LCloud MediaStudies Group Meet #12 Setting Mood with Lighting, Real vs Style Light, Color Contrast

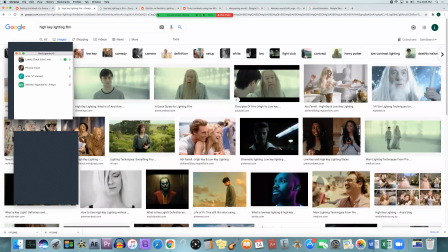these are like some of the kind of differences high key is a little bit more happy more welcoming there's more amount of light and the more amount of light there is it usually conveys that that openness to us and that warmth and that welcoming feel or like when there's happy general moments where
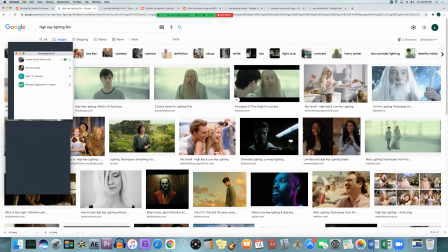somebody's having a good time those these really bright scenes where the subject's really bright and the background's really bright they really start to convey that feeling of happiness or, you know, something of that,
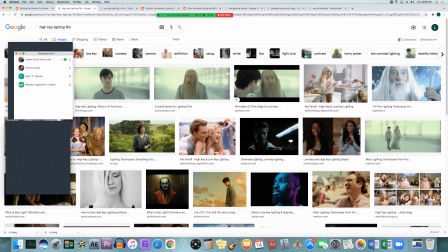something along those lines, instead of the opposite low-key lighting, which shows more kind of drama,
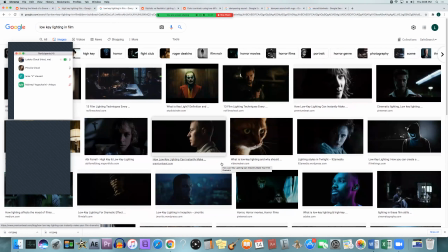brooding, anger, someone feeling sad or alone, things like that. So those are the two, like, really key contrasted lighting styles for high-key, low-key lighting, and we'll talk more about that later, like I said, but that's just, like, general overview of those.
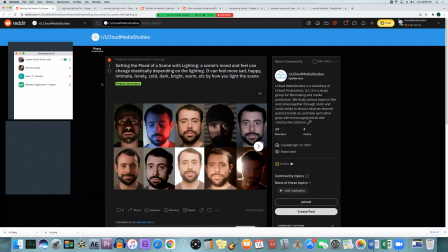So those are really good for setting moods of lighting, of course. But the other ways of doing it, we'll get into today.
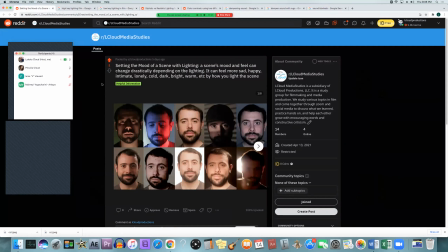Like I said, the direction of your lighting can affect the mood. Lighting from below, like this picture on the top left, it gives off these kind of unnatural shadows. in general when we go out and when we go outside we are used to the light being from above because of the sun when we go
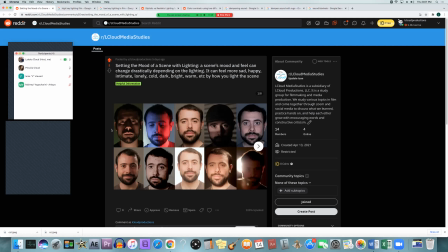inside we generally have lights coming from the ceiling shining down so we're used to the shadows being um underneath our eyes and underneath our nose or um being fully lit like this middle picture
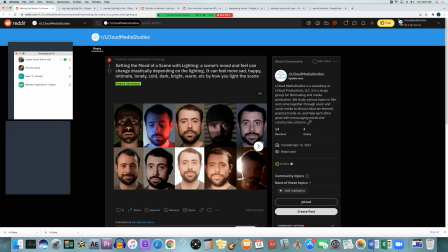we're not really used to this picture in the top left where the light's coming from underneath casting those those very contrasted shadows to what looks natural to us and that's why it can give off a very menacing look or a very like you know they use this a lot in horror they use this a lot and when you're trying to really
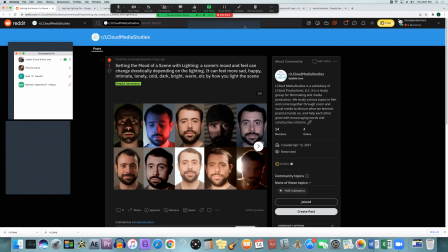have your character pop out look different look unnatural or just feel on edge they usually can this can be one of the ways to achieve that is by having the light come from underneath while
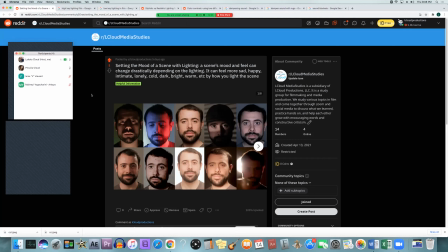oppositely having it come from above you'll have the shadows underneath you can still have i think i'll have another picture of this
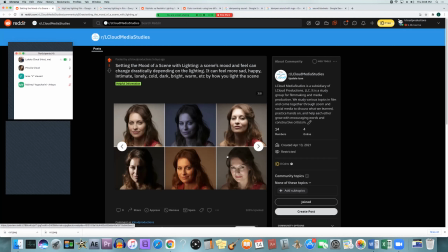so in this photo you can see the top right the light's coming from above but because it's coming directly above she can still have that sort of menacing look because she is having those shadows around the sockets of her eyes
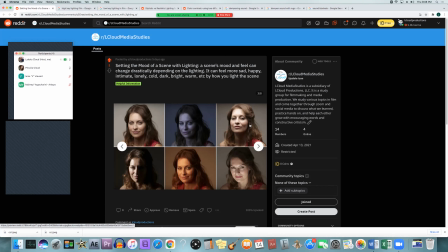and right under her nose so she still has a kind of contrast on her face compared to the bottom right where the light's coming from up from underneath where she still has that menacing look but it is a very different style it is a very different look
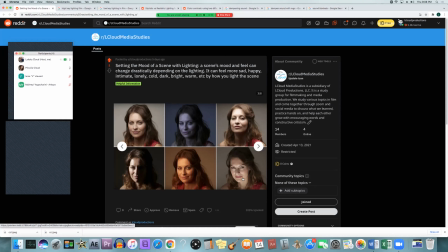to it so with everything you can always adjust things and see what you like better but just because it's coming from above doesn't mean it's going to automatically mean that it feels welcoming and just because it's coming from below doesn't mean it's going to automatically feel unnatural you can make those
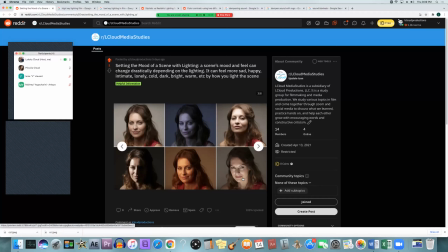things kind of mix them and coincide together depending on how you do it main thing about it usually is the where the shadows are how deep the shadows are and if you're using any fill to contrast
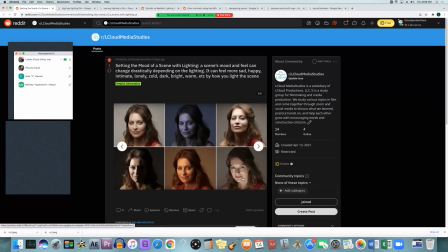those shadows or just leaving them very very dark compared to the light spots of the face. So that brings me to the next thing, which is using harsh or soft light, like we've learned this semester,
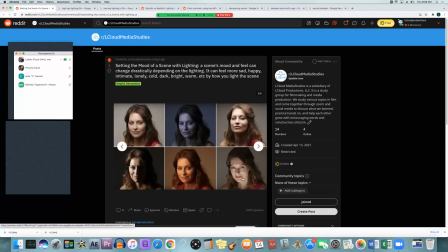we're using like different diffusion or bouncing your light can make it very soft. It adds a more welcoming feel.